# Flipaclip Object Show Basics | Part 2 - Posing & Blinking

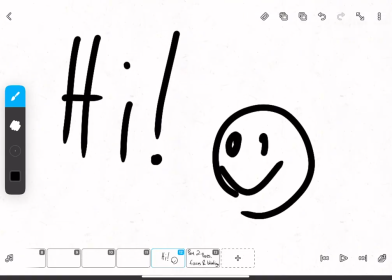[0:00]
Hello everyone and welcome back to Flipaclip Object Show Basics. Today we're going to be doing posing and blinking.
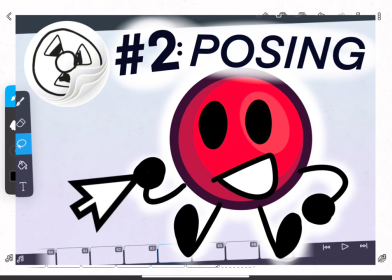[0:09]
Let's get started.
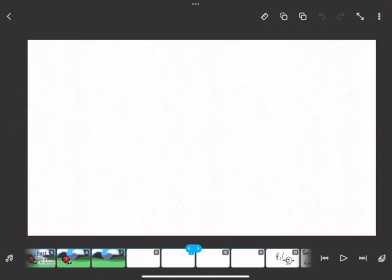[0:12]
I'm going to start things off by taking the asset and the background we made last episode, which you can watch in the link in the description if you haven't already.
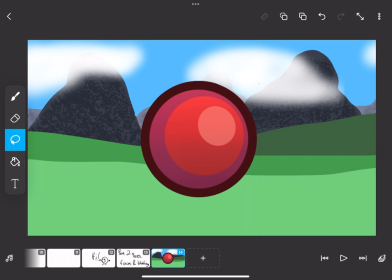[0:19]
Now here's a really helpful tip. Split everything up into layers. First layer, the background.
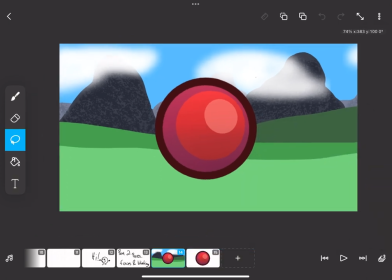[0:25]
Second layer, the asset. And the layer on top of that, the limbs. Trust me, it'll be much easier that way.
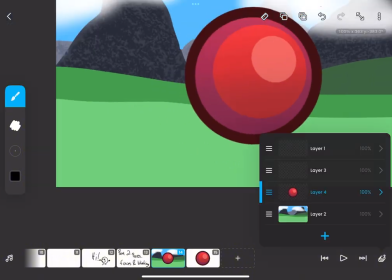[0:31]
Now draw the legs, which are really easy, they're just lines with ovals on the bottom.
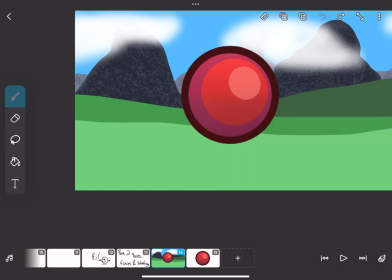[0:35]
You should aim to have the legs close together, but not too close or too far away from each other.
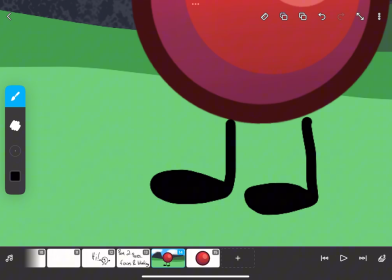[0:41]
Don't worry, this isn't important, it's just a tiny little detail to make everything look better.
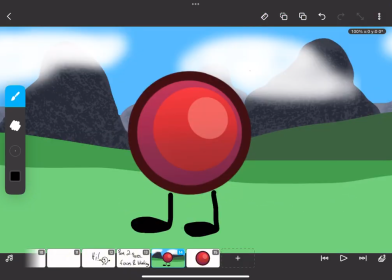[0:47]
Honestly, this thing's the easiest to do. Now moving on to the arms. The most important part of this process is where you place them.
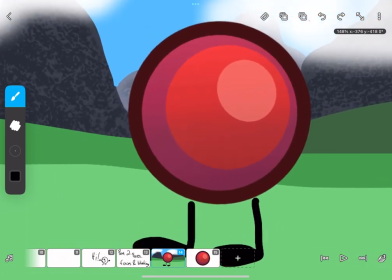[0:54]
Say your object is a circle, like this one is, right? You don't want to have it in the middle, because it'll look really weird, right? You want to have it more towards the bottom. Yeah, it looks just nicer that way.
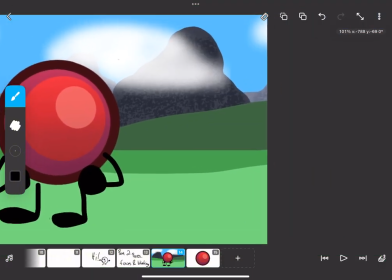[1:06]
You don't want to have your arms too high.
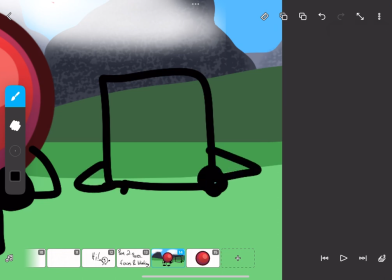[1:08]
Okay, say it's a square, you'd like to put it still middle, bottom, somewhere like that.
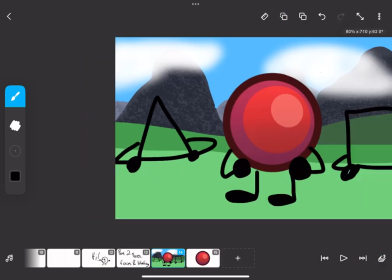[1:15]
There are some shapes like this triangle where you're going to have to put it more in the middle. I'm talking about where the arm starts from, right?
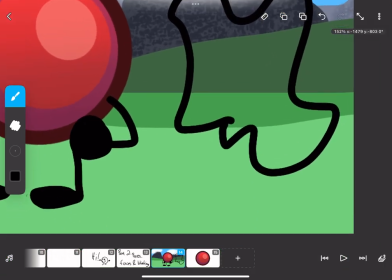[1:22]
Now, say it's a really weird shape. Usually, you'll just have it from the middle to bottom, around that area.
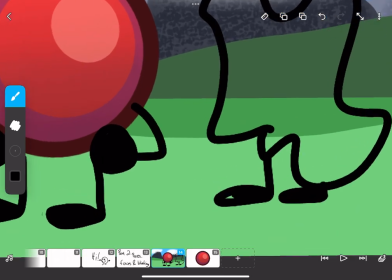[1:30]
Don't have it too high. If it looks too high, it'll look really weird. I'll put some examples on the screen.
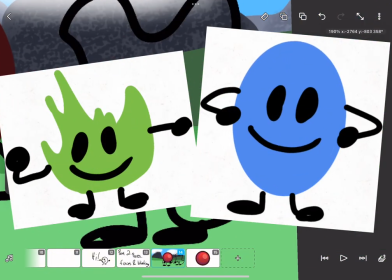[1:36]
It looks weird, right? There's object shows that do this, and it's just really off-putting.
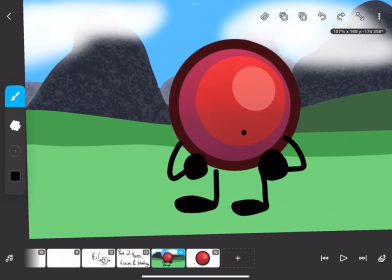[1:41]
So just try and stay away from that, okay? So yeah, rather than that, that's pretty much it.
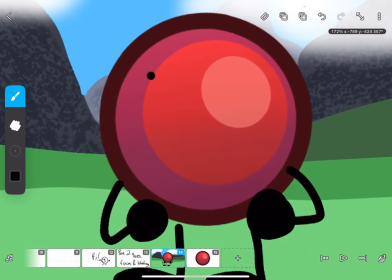[1:47]
Now on to the face. The face is actually really easy, in my opinion.
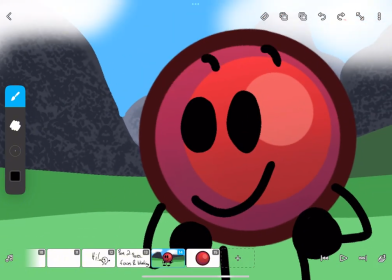[1:53]
There's some people, though, that say, oh, the mouth looks weird, the eyes look off, the eyebrows look off, whatever.
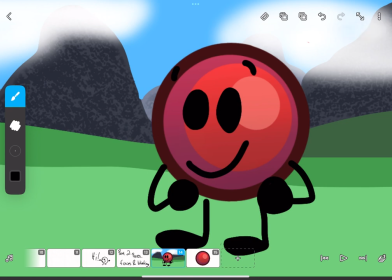[1:59]
That's called drawing blindness, and it happens when you've been staring at your drawing for so long that all you can see is what's wrong.
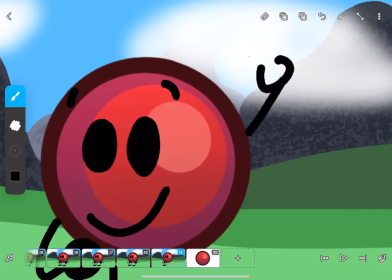[2:07]
So the best thing you can do when that happens to you is to take a break, 5, 10 minutes, however long you want, and when you come back, it'll be gone.
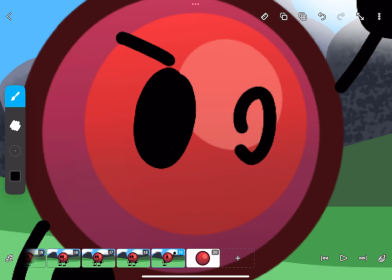[2:16]
Okay? I'll also do a separate pose so I can show you guys how to ease in and out from different poses.
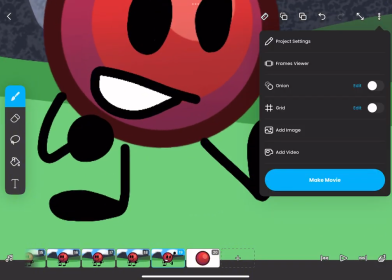[2:25]
Now that you have your two poses, you're going to want to turn on onion skinning.
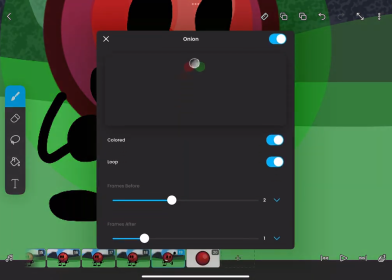[2:29]
What this does, and it basically shows you the frames before and the frames after, however many you want.
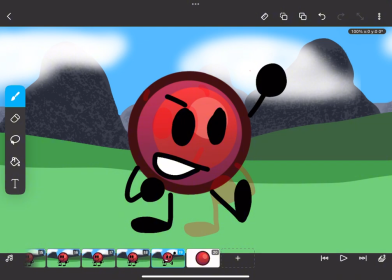[2:36]
But basic Flipaclip only lets you see one frame before. So if you want to do more, you're going to have to buy Flipaclip Premium.
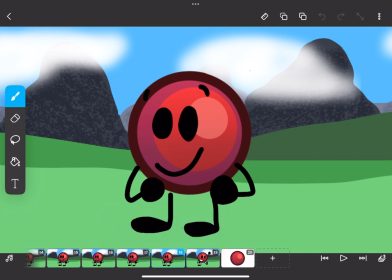[2:44]
Sorry, I know it's a bad service, but yeah.
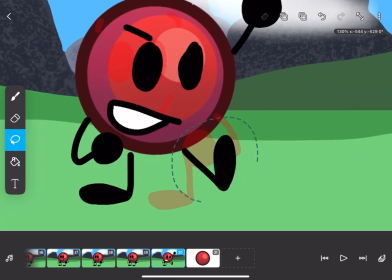[2:48]
Now, copy on a different frame your pose, and you're going to want to do whatever parts that move, move them slightly back,
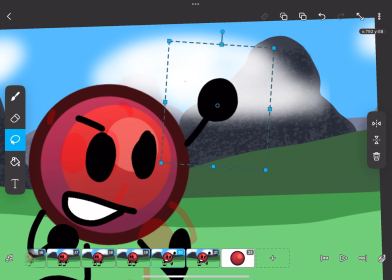[2:58]
and do this with the arm as well. Just slightly back so it looks natural. And I'll only do one frame, but there's also in-betweens, which you can do. I'll show you in a little bit, not right now, I'll just finish this.
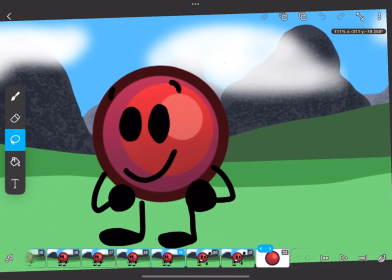[3:13]
You also want to move the face.
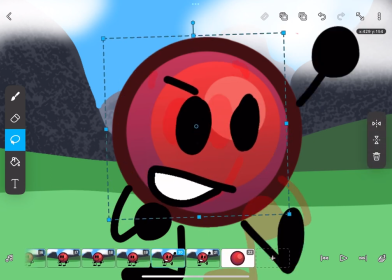[3:17]
Yeah. And slightly move that face as well. That's towards the middle.
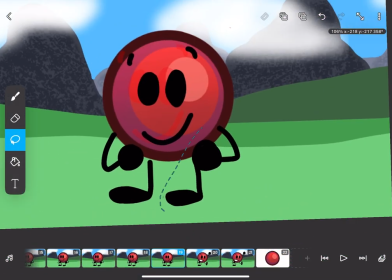[3:23]
So you see that? It's movement, right? I'll have to separate these two since I can't move them on their own.
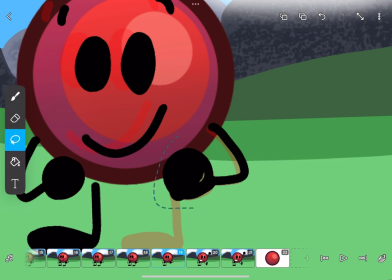[3:30]
You might want to do a different layer for this, but I know Flipaclip only allows 3 layers, so don't do what I'm doing!
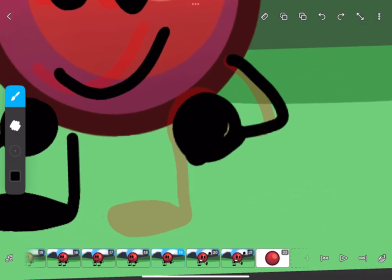[3:38]
Okay? So yeah, I'll just do that just like really quickly.
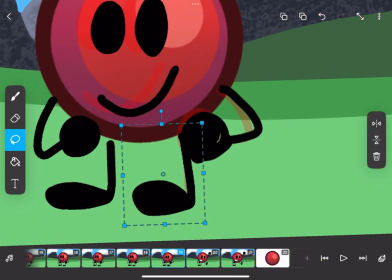[3:44]
You could also do this without Flipaclip Premium. You'll just have to... It's a different process.
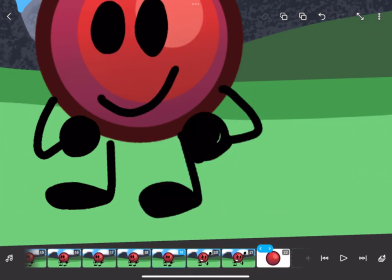[3:50]
It's a weird process. I don't really want to show it right now. Just want to do the basic premise of this so I can get to the in-betweens.
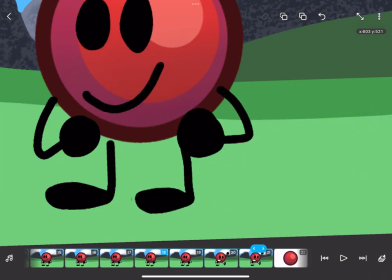[3:57]
Now, personally, I don't really like doing in-betweens, but I'll do them from time to time.